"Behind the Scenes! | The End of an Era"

Hello? Hi. Hello. So this is just gonna be a record of what I did, how I did it, why I did it, and if any of you are interested in making an animatic of your own, of starting a project of your own, this should be hopefully a little helpful for you. So this is why I'm just putting it out there. So let's get started. The programs I used were Autodesk Sketchbook, which is free.
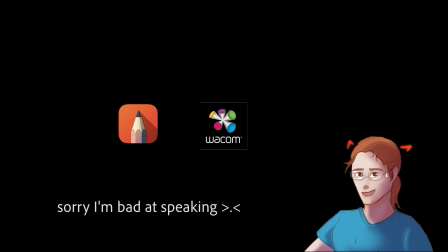I have a Wacom Intuos tablet, which is not free, and Adobe Premiere Pro, which is also not free.
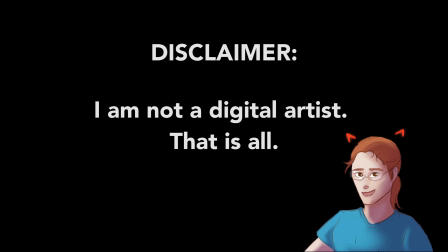We're going to start this off by saying I am not really a digital artist. I'm more of a traditional artist. This is me figuring things out. I have a bit of a learning curve that I'm going through. My art style is changing.
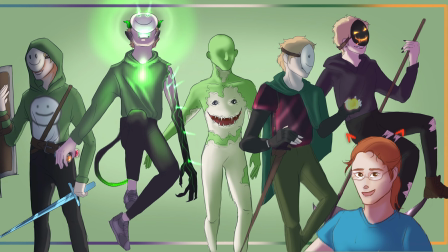I'd like to say improving,
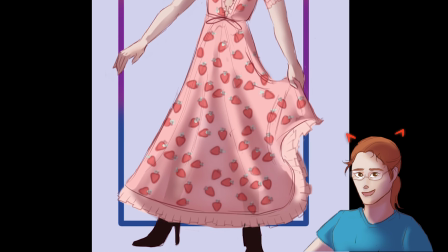but because of my inexperience with everything that I'm doing, I made a lot of choices that I didn't agree with then, and I still don't agree with now. So I'm not the happiest with how this came out, but it's taught me a lot. So when I made this animatic, I essentially broke it down into 3 major steps.
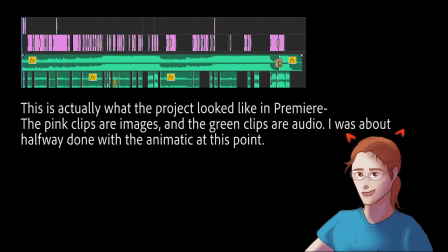The first step is audio editing. That's grabbing all of the voice clips from all the different streams, editing them together with my music of choice,
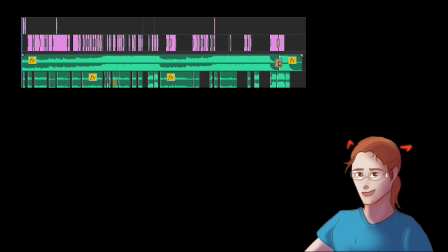making sure that it has like a coherent storyline or something.
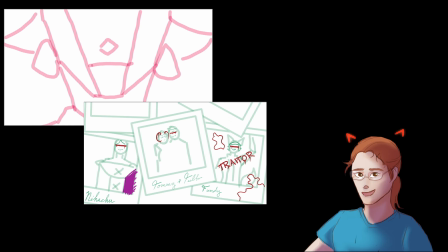The second step is just drafting frames, putting them in, getting the transitions down so I can understand what it'll look like.
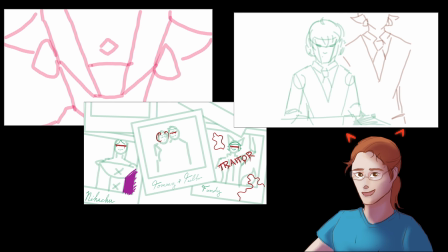And then the third and final step, which takes the longest, is
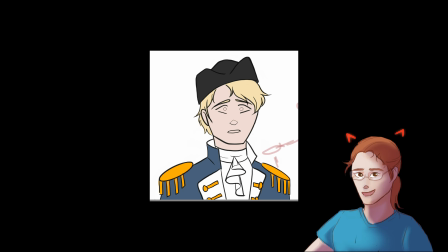lines and color and just making it as pretty as I can, basically. So this is where I made my biggest mistake. One of the big things with an animatic like this, especially when there's a lot of frames moving relatively quickly,
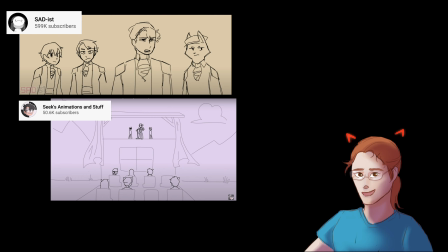is you really want it to be very clean so it's easy for the viewer to understand what they're looking at. And I feel like I was working against myself because some of the shading covered up the line art, made it look fuzzier, indistinct.
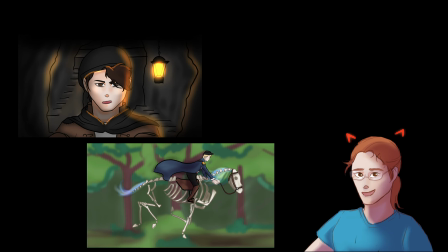It was harder to grab a visual focus. And in those instances, I almost liked the drafted frames better, where the drafted frames actually had a drawing and not just a rough sketch, because you could see what was happening. Whereas in the final draft, it was a little bit muddier. So what I want to do is I just want to walk you through the animatic as I see it, as I drafted it. So what we're going to do is I'm going to have the sketched version, the final version, and we're just going to pop a timeline right over here because I tried to develop the animatic in sections.
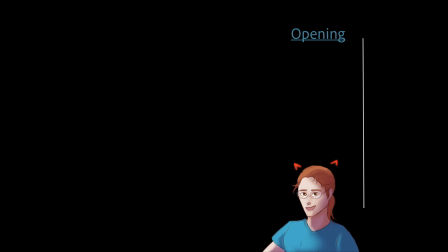So you've got the general first opening bit, and then you've got the actual exile, a moment of recovery, everyone's taking a break, and then it just sort of spurs us forward onto a rebellion.
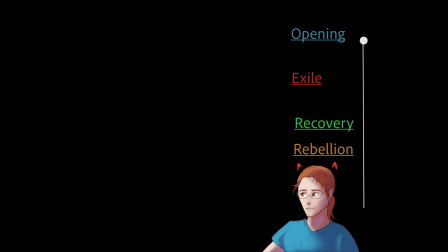Democracy is overrated. 2 nights ago on the night of the election, Quackity made a deal.
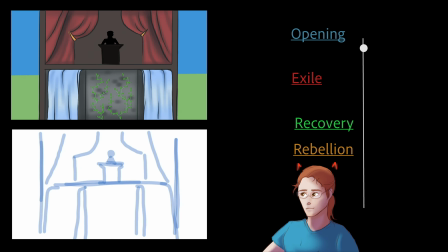Hog 2020 got 45% of the popular vote,
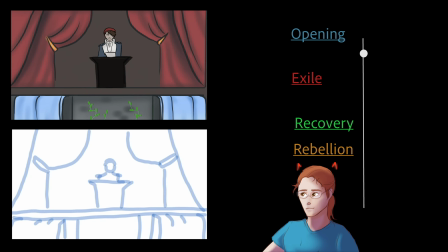meaning that the coalition government of Schlatt and Swag 2020 got 46%.
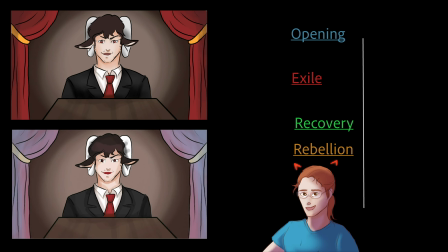Well?
All right, I'm going to stop us right here real fast. You can already tell that some of my frames have been drawn in advance. This was me just getting excited and going for it. But I stopped us here because I just really don't like this frame, because this is the first time we see his face.
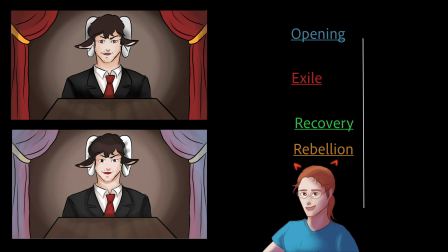This is the first time we see him on screen. And something about the expression, I can't take it seriously. It doesn't have the same gravitas that I wanted it to.
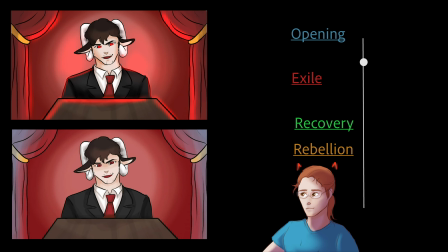That was pretty easy. And you know what I said? The day I got unbanned from the Dream SMP, and the day I said I was running, I said things are going to change.
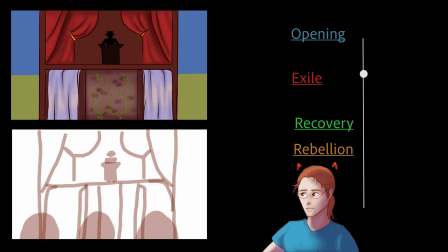I looked every citizen of L'Manberg in the eyes and I said, you listen to me, this place will be a lot different tomorrow.
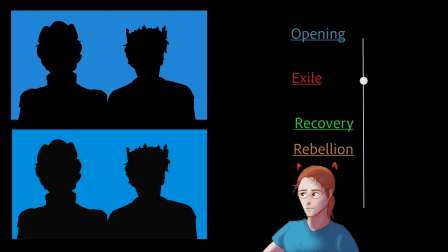My first decree as the president of L'Manberg, the emperor of this great country,
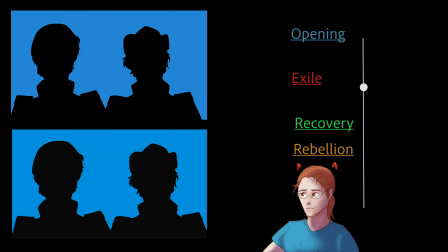is to revoke the citizenship of Wilbur Soot and Tommy Innit.
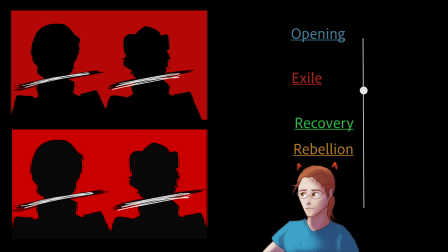No longer welcome. So now we're solidly in the exile, sequence of the animatic, and this is like one of my favorite sequences, both the build-up and the actual exile.
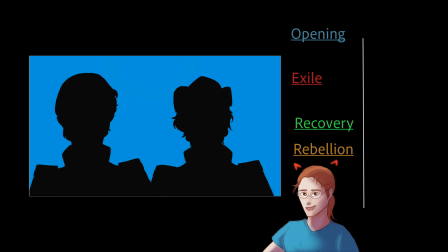And one of the stylistic choices that I think came across really,
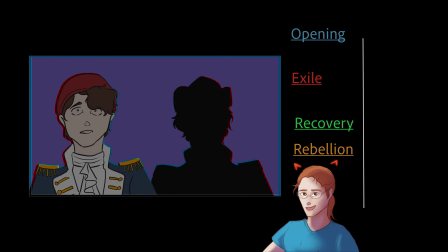really well was this gradient to red, the moment of realization, and everything just bleeds red. I cannot take credit from this. I 100% borrowed it from Jalen Zachary's World Burn animatic, and let me just play you these 2 seconds.
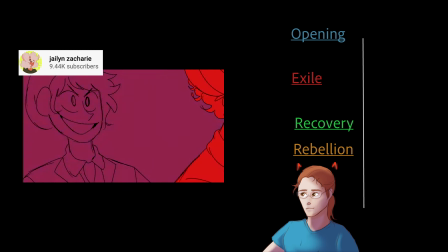My name is Regina George, and in case you're keeping score.
The first time I saw this, I got chills, okay? I saw that and I was like, yes, I want this. And so I went ahead and I added that small little detail, and it really just completely brought the whole thing together.
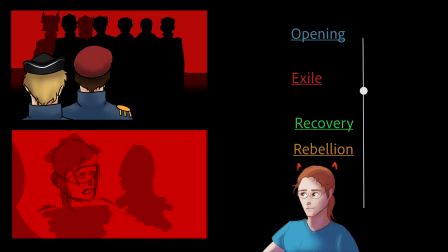Get him out of here! Shit, Tommy runs!
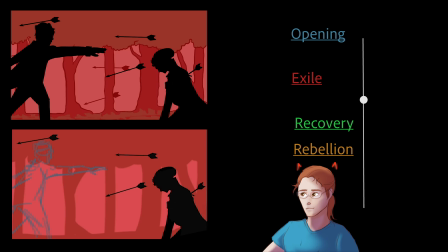Yes, sir!
Just a quick little side note, these past like 3 or 4 frames,
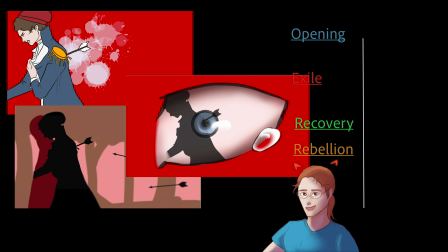a quick trick I did was I took the silhouette of Wilbur being shot and I just turned it into a silhouette and reused it over and over and over from frame to frame. It makes your life so much easier, and if you can find little backdoors like that, little tricks to make your drawing process go quicker, then absolutely go for it.
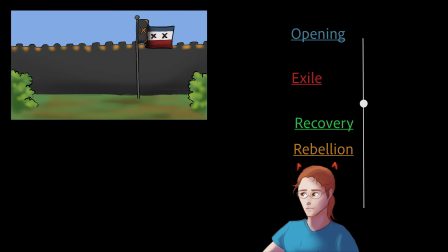We are entering into a new period of a period of prosperity, of strength, of unity.
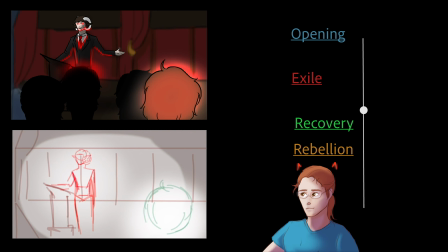Get up here on my podium. How about get up here now? Wilbur, we've got to go.
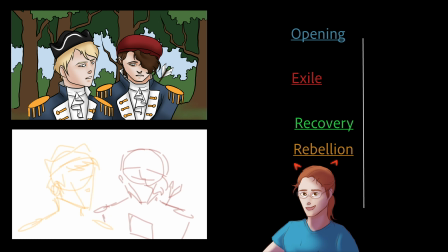This frame has got to be like one of my favorites, but I still don't love it. I really like the way the lines and the colors turned out, but my only thing that I don't like about this is that the background is sort of coming forward into the foreground.
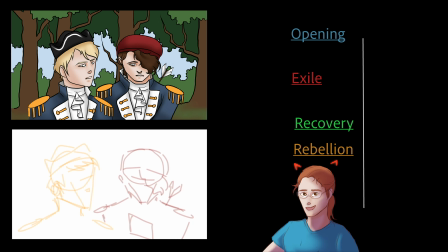It's hard to tell that there's distance between Tommy and Wilbur and the trees in the background, and so it all gets a little bit muddled. So going back, I'd either blur it or put like a little bit of a transparent layer on top of it to really help differentiate what's in front and what's in back.
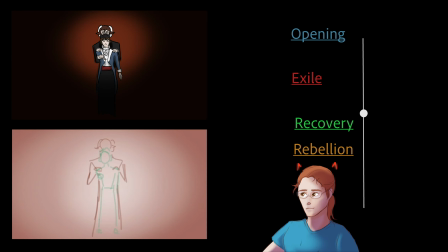No. Not me. Oh, Tomo, no!
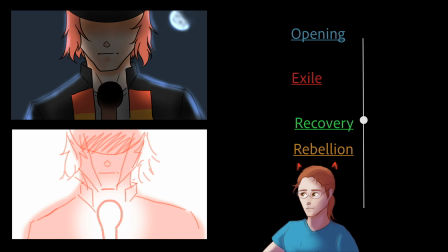My son is tearing down the walls in front of me! Fundy, you bastard!
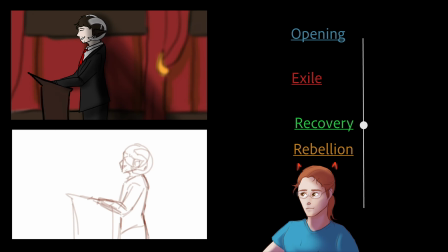Oh, it was so easy.
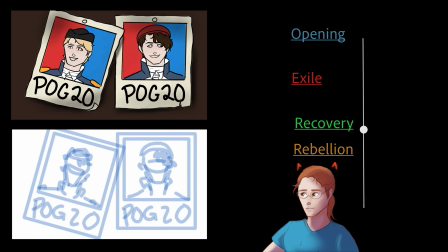Until further notice, Wilbur Soot and Tommy Innit are merely a memory of the Manberg,
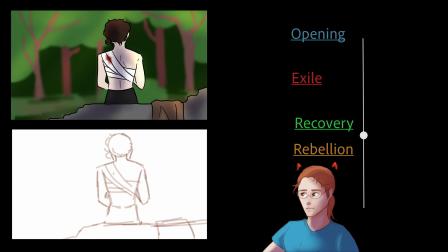a relic of the past, a reminder of the darkest era this country has ever seen. And I guarantee you all, dear citizens, tonight, that changes.
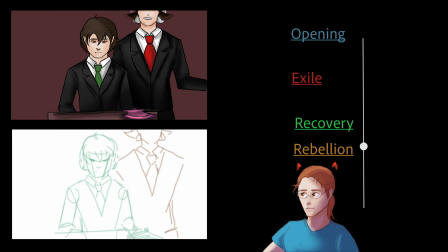Find Tommy, and I need you to show him the door.
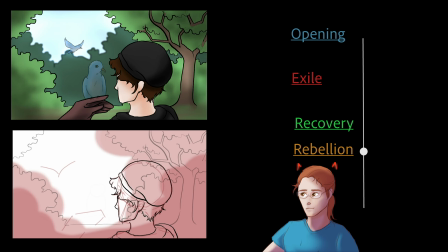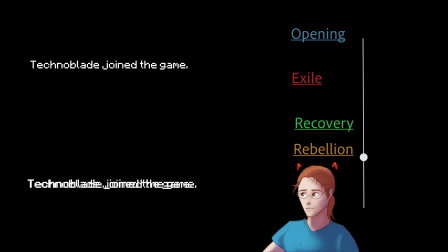Did someone say rebellion? Technoblade!
Okay, so a couple things here.